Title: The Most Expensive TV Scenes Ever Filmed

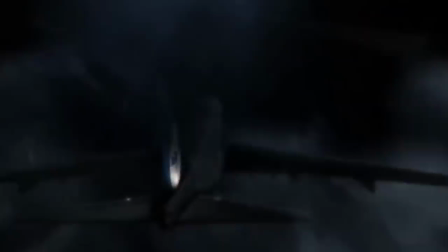Unfortunately for Fox executives, a sequence that included scores of extras,
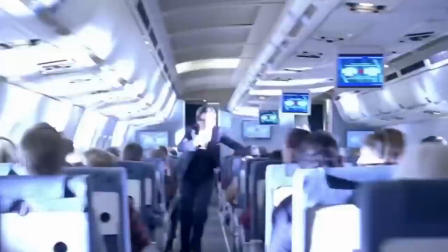face-melting special effects, and a custom-built set would contribute to a $10 million budget.
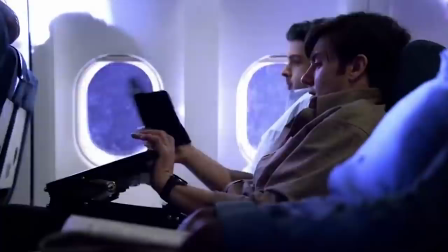The cost breakdown would have shared much in common with Lost — a mocked-up plane interior, a soundstage, and detailed CGI.
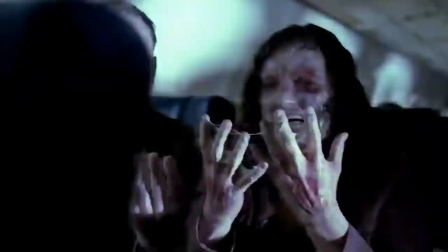Only this time, there was a strong serving of gory makeup applied to about a dozen extras aboard the doomed plane.
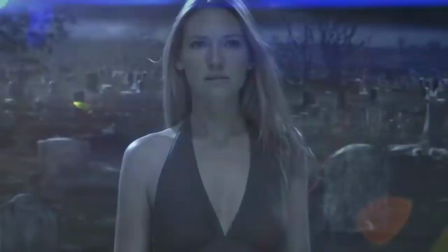Fringe, like other entries on this list, would see the budget fall after its pilot, plateauing at a rate of $4 million per episode.
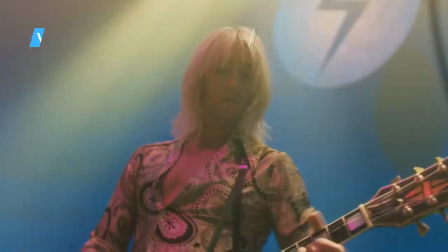Yet another case of pilot extravagance — the costumes, period sets, and star power of Vinyl is said to have cost $30 million.
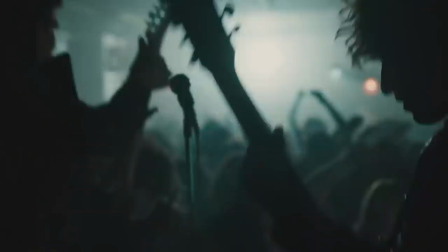However, despite the collaboration of Mick Jagger and Martin Scorsese, Vinyl landed with neither critics nor audiences.
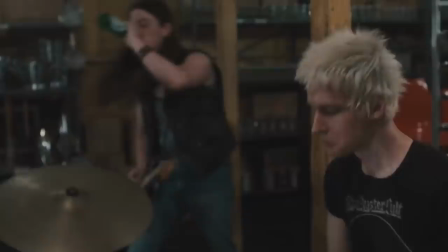So why did it cost so much money? Well, much like 70s rock, too much is never enough.
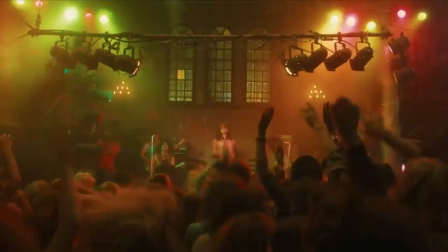"...that's what I'm talking about."
The pilot episode was effectively one big scene crammed with everything viewers could expect from the rest of the season.
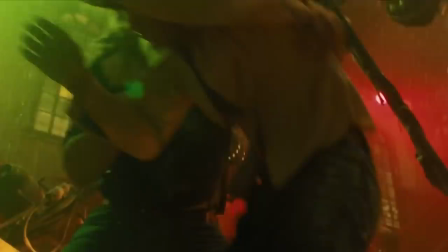In the case of Vinyl, this manifested in a large ensemble cast, a sweeping wardrobe of authentic 70s garb, and a catalog of licensed music.
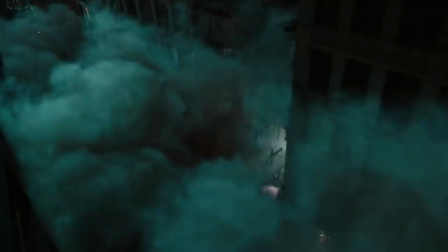The pilot's $30 million price tag was just 33 percent of the first season's $100 million budget, which would ultimately sink the show before it could take off.
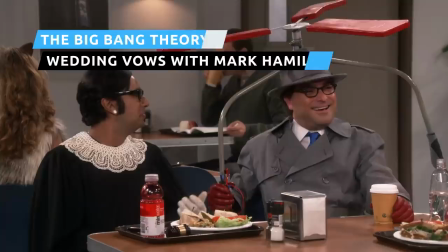The Big Bang Theory had become a massive show by its 11th season.
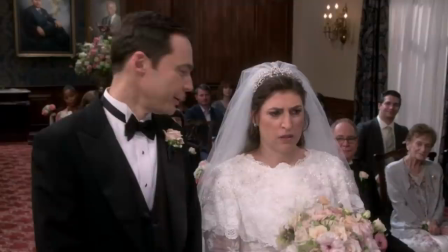Its 250-plus episodes brimmed with the affectionate geekiness that fans around the world identified with.
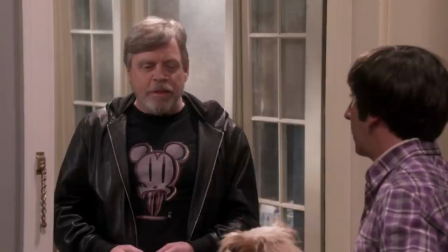So for the season's final episode, which featured the marriage of Amy and Sheldon, the show needed an extra special guest.
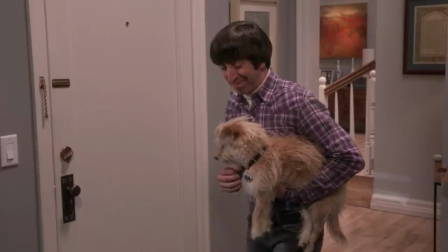That guest, of course, was Mark Hamill, the iconic Star Wars actor.
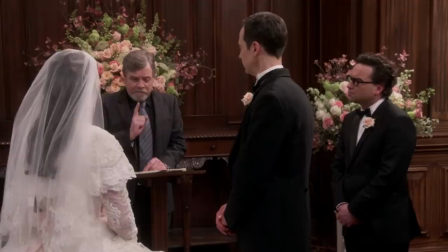Hamill was the perfect choice to officiate the wedding of two super geeks, and he also brought some extra star power to the show.
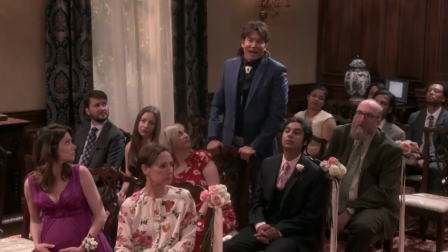Although, this wedding episode already boasted a bevy of high-profile cameos,
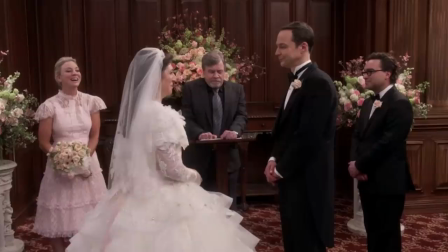including Kathy Bates, Jerry O'Connell, Laurie Metcalf, Will Wheaton, plus many more.
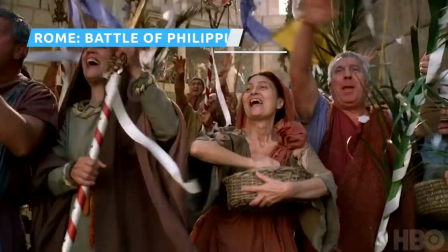And that's basically how a simple sitcom can cost $9 million for a single episode. Rome is another lavish production that was overwhelmed by its budget.
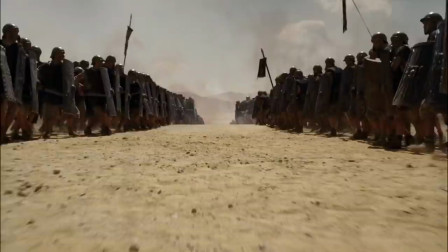In many ways, Rome set the stage for Game of Thrones, which would reach a far bigger audience using a similar brew of power, politics, and violence.
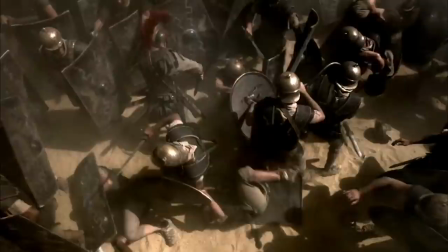The budgetary peak for Rome came with the depiction of the Battle of Philippi, which occurred in 42 BC during the Liberator's Civil War.
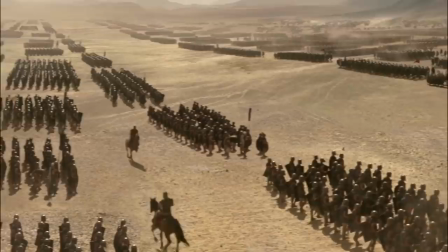It's a huge scene that mixes dozens of extras clad in full suits of armor and carrying a variety of weapons.
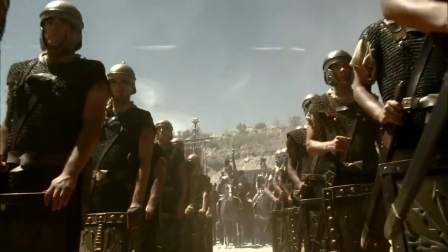Also, everything we see is supplemented by CGI that multiplies the scene's scope many times over.
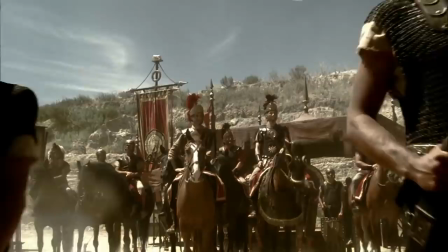TV had never been staged like this before — a towering blend of sword and sandal grandeur mixed with modern grit and violence.
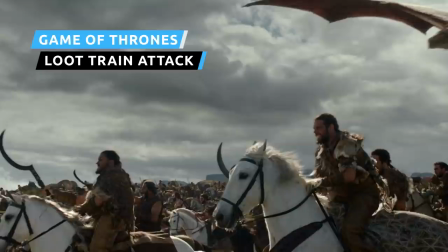Game of Thrones is a show that's too big to mention just once.
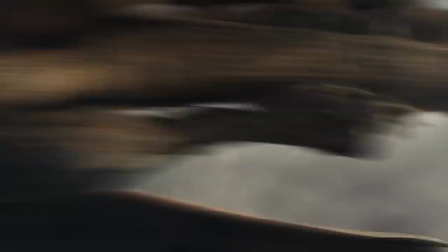Of all the chaos and majesty that we witness, the dragon attack in Season 7's fourth episode is perhaps the most awesome and the most expensive.
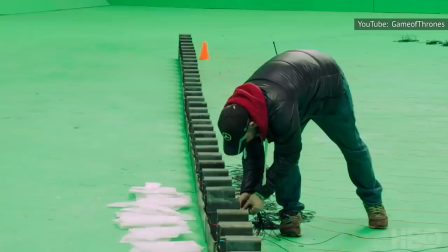The execution of this remarkable sequence was detailed in a short HBO documentary.
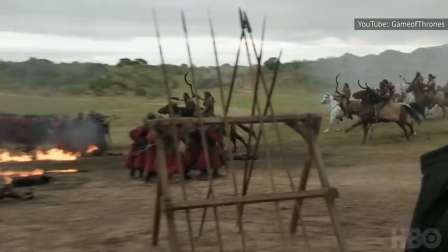When director of photography Rob McLaughlin learned about the scene, he had an understandable response.
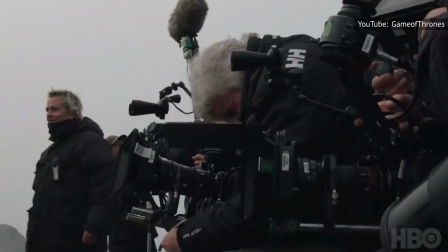Oh boy, that is gonna be a lot of work. McLaughlin's team operated at least four cameras, sometimes seven or eight.
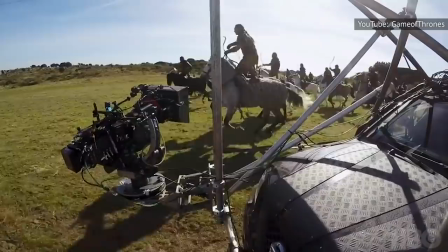They also used three different tracking vehicles to capture the huge Dothraki charges, which were also filmed on cameras hoisted on industrial cranes.
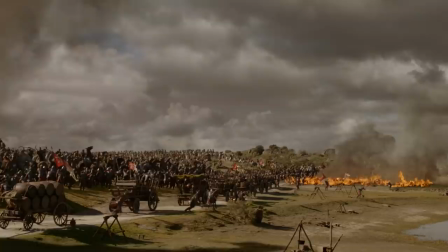Then there were the helicopter drones, which were supplied by a third party to add further dynamic shots to this complex sequence.
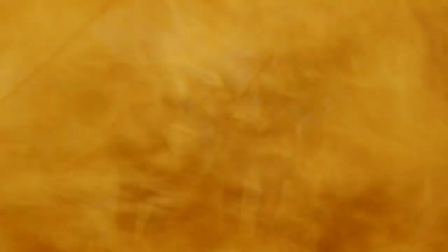The zenith of the episode occurs when the dragon focuses his deadly attack on the loot train, which we see from several perspectives.
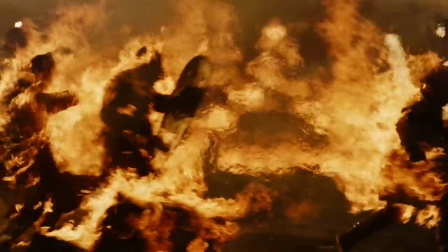The practical effects team worked tirelessly to create a seamless line of explosions that would not only
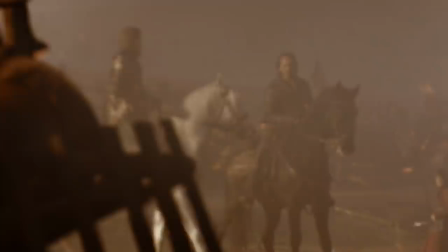look authentic but also push an already epic depiction of a dragon in battle to the next level.
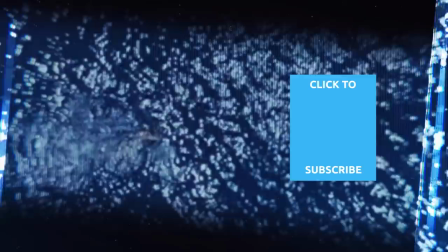Check out one of our newest videos right here! Plus, even more Looper videos about your favorite TV shows are coming soon.
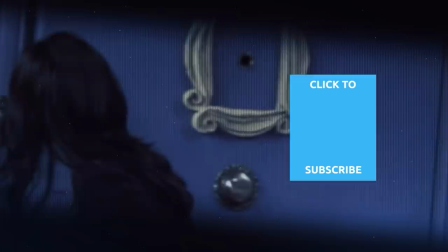Subscribe to our YouTube channel and hit the bell so you don't miss a single one.